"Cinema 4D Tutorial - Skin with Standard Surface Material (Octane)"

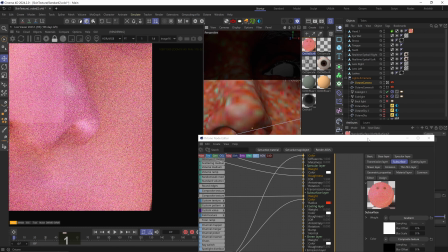(8:14)
Whoops. Okay, yeah, this is awesome. Very subtle, but still just there enough.
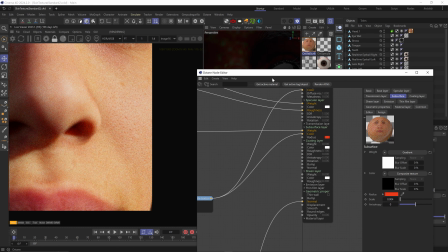(8:20)
It's natural to want to overdo it with the subsurface scattering because it really brings out the fleshiness of the skin,
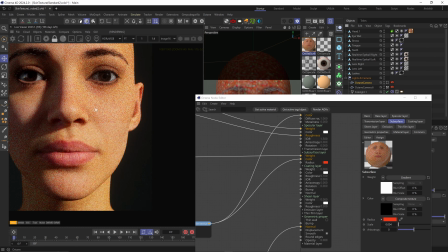(8:26)
but too much will make it look kind of gummy, so try to just do it enough. Always look at the thinnest parts of the model, like the nose and the ears.
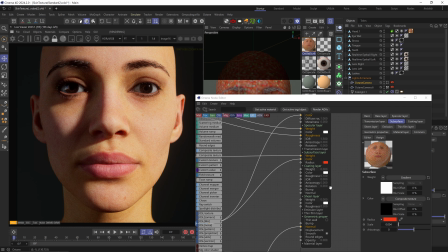(8:32)
Okay, yeah, this is really coming together. Alright, for the third layer here, I'll add a curvature node.
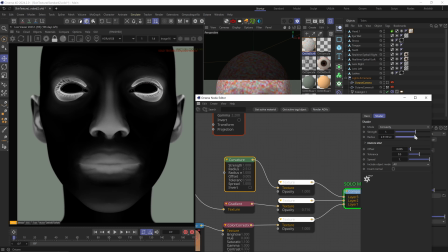(8:40)
Bring down the radius, change include object mode to self, change type to concavity,
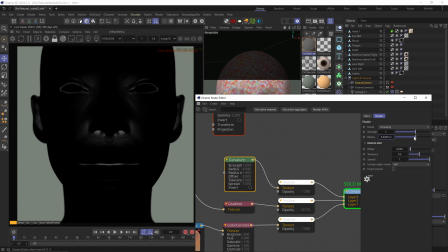(8:46)
bring offset all the way down, and just play with the radius till I get this inverted ambient occlusion effect.
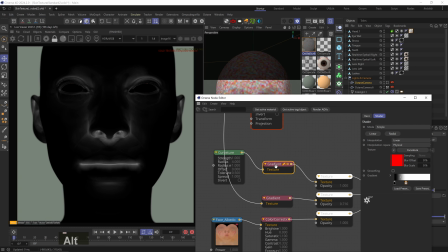(8:56)
I'll add an Octane gradient to it and invert the notches so the cavities are black,
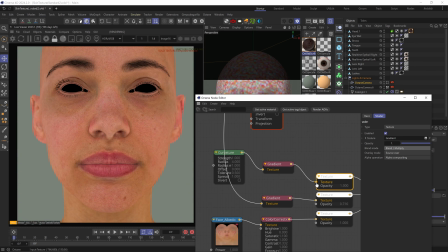(9:00)
and change blend mode to multiply, and this does the same thing as the pores layer but on a larger and softer scale,
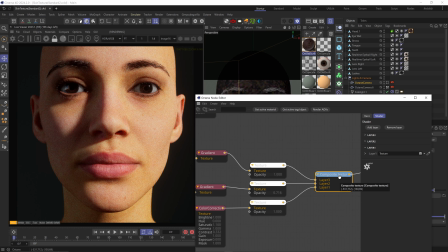(9:06)
darkening some of the larger cavities, and just adds a bit more subtle contrast and detail to the Albedo map.
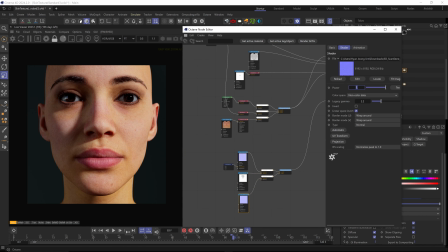(9:13)
Okay, I'll just bring up the power on the base normal map to 1.5 just to bring out a little more texture, nothing too extreme.
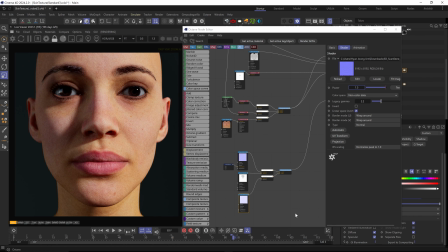(9:20)
And let's move on to the next step, which is really crucial in my opinion, adding a secondary specular channel,
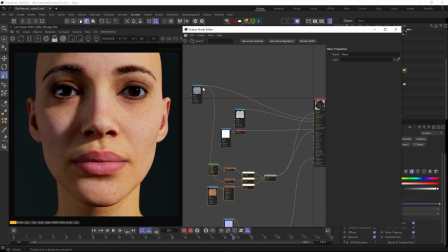(9:25)
which you can look at it as sort of mimicking the subtle oily coating on the skin, bringing an extra layer of complexity to the specular channel and will generally make the skin look more alive and real.
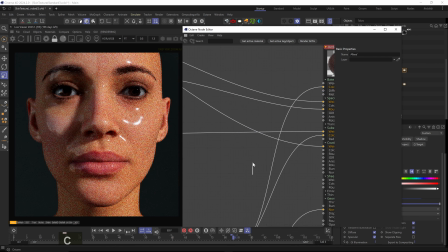(9:35)
For this, I'll plug the specular map into the coating layer weight channel with an Octane gradient.
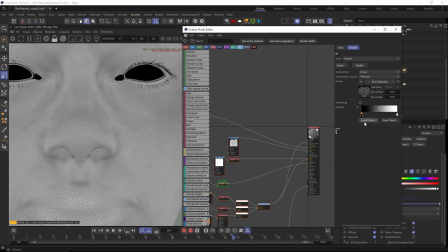(9:40)
I'll push the black notch in slightly to break this up even more and make the white notch more of a light gray.
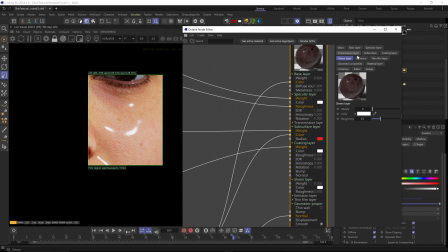(9:47)
In the coding layer setting, I'll keep the roughness low, so around 0.1. Feel free to play with the IOR, anywhere around 1.5 should be fine.
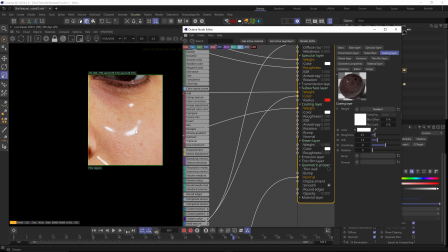(9:56)
And you can see it looks really plasticky now, so to actually control the roughness of the gloss, I'll use the normal map. Now if I just plug the normal map we have into the coding layer normals, it'll just spread it out the same as the base specular channel and we really lose the effect. So we need to make the coding normals much weaker. To do that, I'll add an RGB node set to
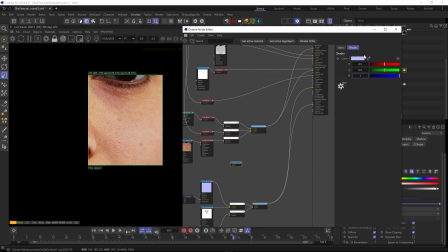(10:16)
0.5.51, which will give us that neutral normal purple color, basically what would be a normal representation of a flat surface. And I'll use a mix node to mix it with our normal maps. And I'll plug the mix node into the coding normals, and now by changing the mix amount I can control the strength of the normal map in the coding layer.
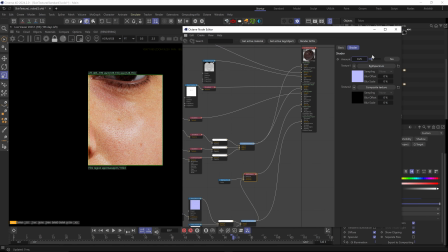(10:34)
And you can see the weaker they are, the more glossy this layer will be. So by keeping the coding roughness low and using the normal strength to adjust the spread of the gloss, we're getting this beautiful and natural looking shine to the skin.
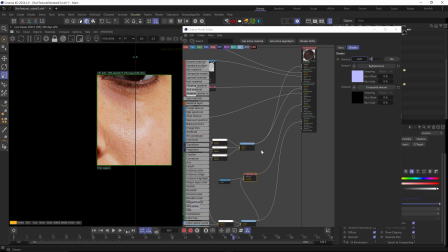(10:45)
It's still very much textured according to the skin imperfections and pores and doesn't feel plasticky. So you can see the difference between weaker coding normals on the right to stronger coding normals on the left. By shifting the normal mix amount, I can really control the look of the coding layer more precisely.
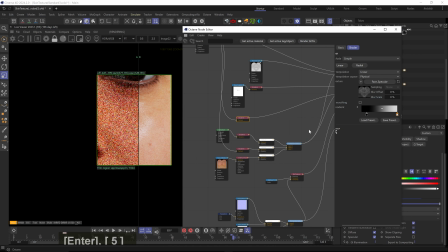(11:01)
And I can also make the white notch on the coding weight gradient brighter to bring out the gloss even more.
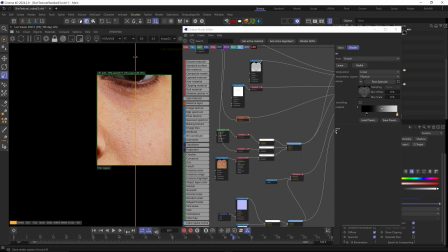(11:06)
So now the coding layer is stronger, and again comparing between stronger normals on the right and weaker normals on the left. So if you want a more oily skin, you can increase the coating weight and reduce the coating normal strength,
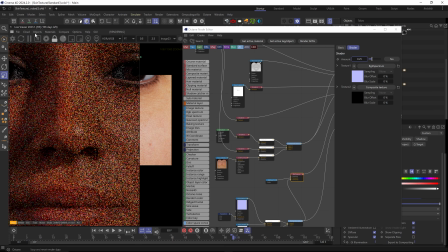(11:18)
and for less oily skin you can reduce the coating weight and increase the coating normal strength.
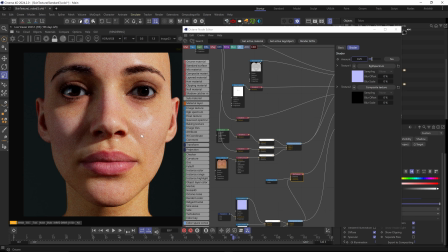(11:23)
Yeah, that looks really good.
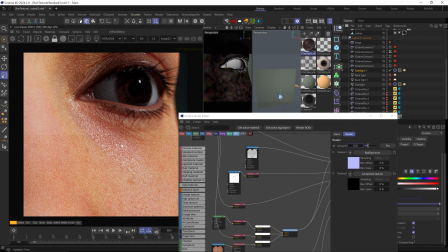(11:25)
I feel like a lot of artists are afraid to push this gloss because it can kind of feel fake and plasticky, but doing it the right way will really make the skin pop and come alive.
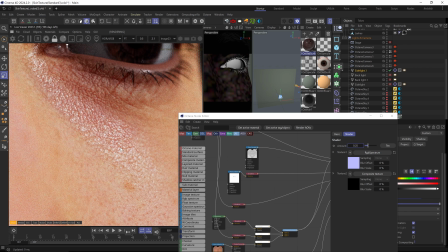(11:33)
Yeah, look at all this super subtle but effective gloss detail. Amazing. Okay, we're looking gorgeous.
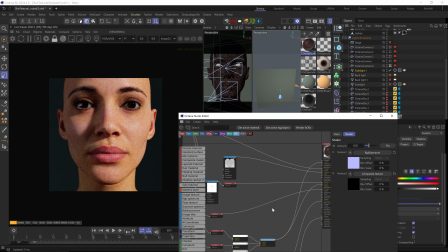(11:41)
Let's add one more thing, and that's the sheen layer. This isn't a crucial step, but I feel like it has a great effect if it's used wisely.
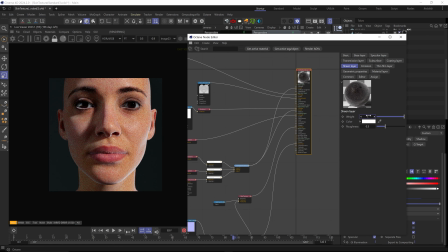(11:49)
If I just turn it all the way up, you can see we're getting this extreme velvety look, which looks pretty bad.
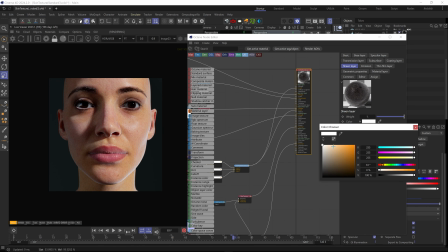(11:54)
So first, I'll change the sheen color to a very bright cream color, so almost white.
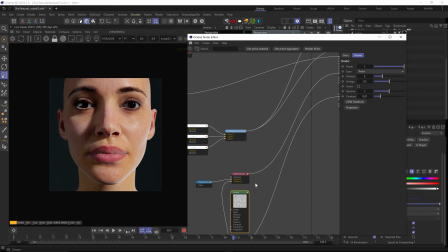(12:00)
Next, I'll add an Octane noise layer to the sheen weight channel. And if I scale it down and up the contrast,
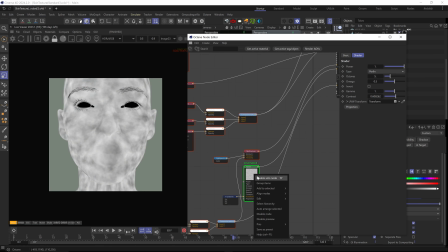(12:11)
we're breaking up the uniformity of the sheen, which already looks better.
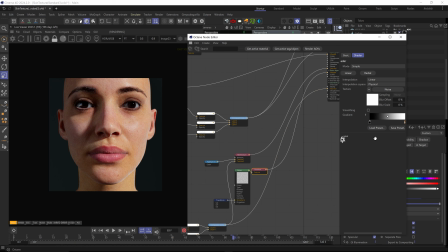(12:15)
And I'll add an Octane gradient to it and make the whites more of a middle gray and the blacks a dark gray.